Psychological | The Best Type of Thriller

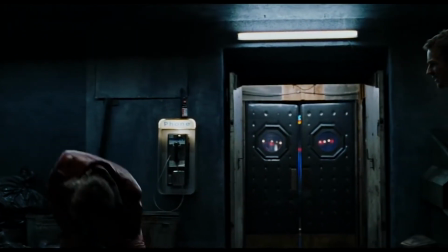We kind of have this outlook of how the main character is going through their
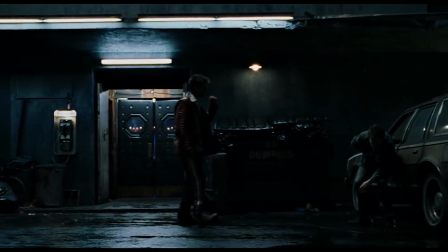day-to-day lives and having obviously these issues of insomnia and obviously this
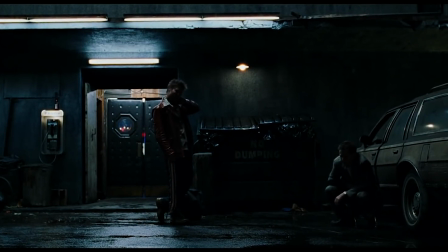issue with themselves internally and then that gets manifested and how society treats them and kind of their view of society leads them to then creating this type of fight club and that just makes the movie i think more interesting and just a more original story than doing a simple more external conflict this is like an internal conflict that then branches out into an external conflict in addition this brings about even the most interesting characters throughout the entire genre of having these kind of more intriguing main characters and watching them go through these hard harsh realities some of these characters are so iconic like De Suo in Oldboy and obviously Tyler Durden in Fight Club and
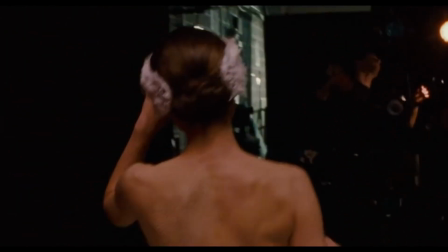we're seeing how their flaws then gets woven into the plot of the story flaw of
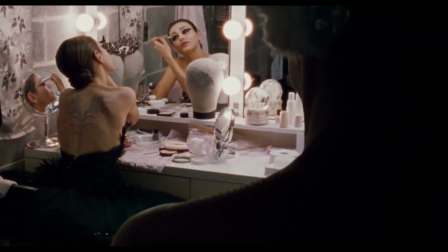the character then becomes that character's either downfall or progression for the rest of the movie and we kind of see that in characters like Natalie
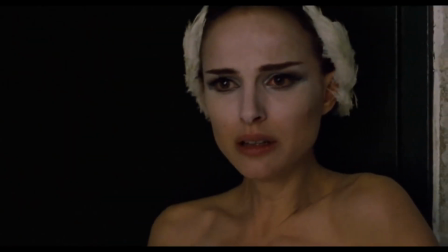Portman's character in The Black Swan as Nina as tries to become this great dancer throughout the rest of the movies as she starts to envision things that aren't
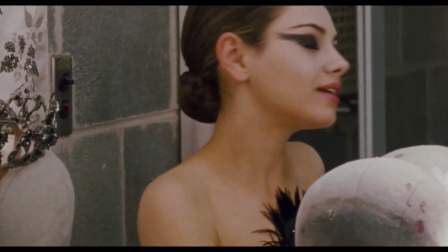really there having a best performance but also at the cost of her mental state being kind
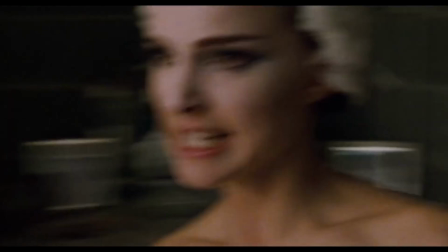of worse but the idea of the compulsive and obsessive artist is then seen in movies like the wrestler black swan and damon chazelle's whiplash thriller and the psychological thriller genre has my favorite type of cinematography and
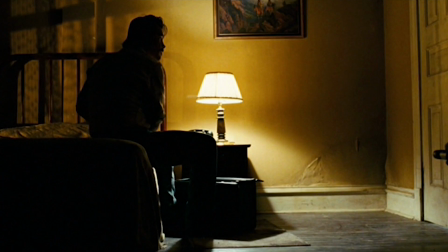that's more of the low-key lighting and the chiro scooter lighting and having these dark shadows that contrast with the highlights kind of roger deakins who's obviously worked in a lot of thrillers no country for old men and prisoners you see matthew liboutique working along with dan aronofsky and obviously more of his
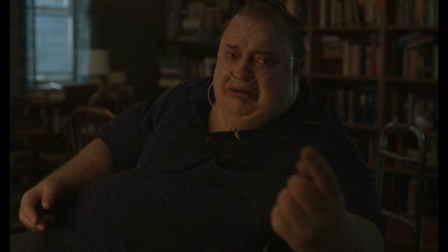thrillers and it just adds to kind of this when in terms of his cinematography is
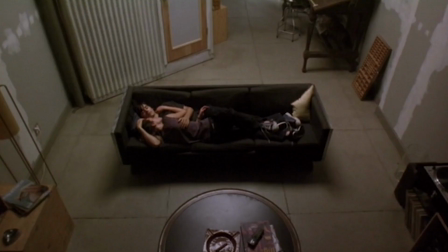more about the film look and how that kind of adds to the atmosphere of the psychological thriller. The tone of the story I think is then displayed with the cinematography because as we have like some of these grainier images in terms of the filmmaking by Matthew Le Boutique, it kind of adds also to the texture and the feeling of what we're going through with someone like Nina in The Black Swan. Now the last thing that I want to talk about is the endings of these films.
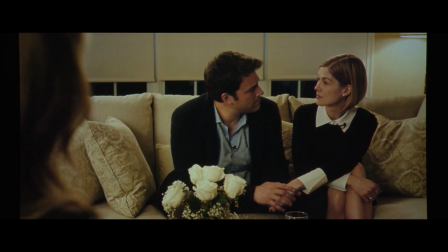A lot of the time these endings aren't fully stated as kind of a point-blank ending. This is more of a subjective ending and I personally prefer some of these endings in terms of the
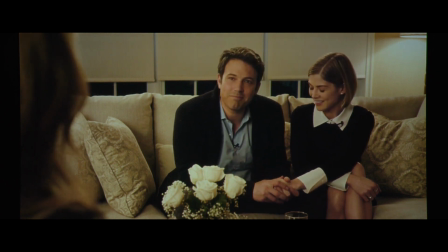stereotypical oh now you've defeated kind of a bad guy or the antagonist and now the movie's over. A lot of times with these psychological thrillers you kind of get an ambiguous ending and it kind of leaves up to the viewer and the audience decide
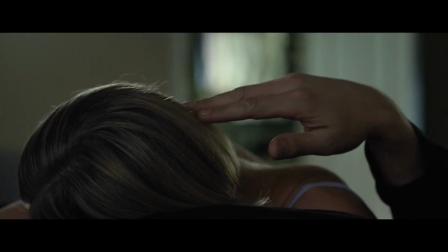like how you view this movie and kind of how you view the ending happening for the main character and it kind of leaves enough room for
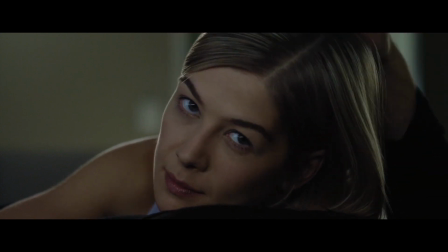you to kind of create your own story in your in your own head next coming days i kind of think about the movie more and more and that kind of shows the lasting power of these psychological thrillers thank you guys for watching hope you guys like comment and subscribe let me know your thoughts about my thoughts about the psychological thriller genre let me know if this is your favorite type of genre to watch as well i think there are a lot of great movies that come out of this are often long lasting movie because you can view it multiple times and they're just i think they're one of the best genres to ever come out of the thrillers have a good one and i'll catch you on the next one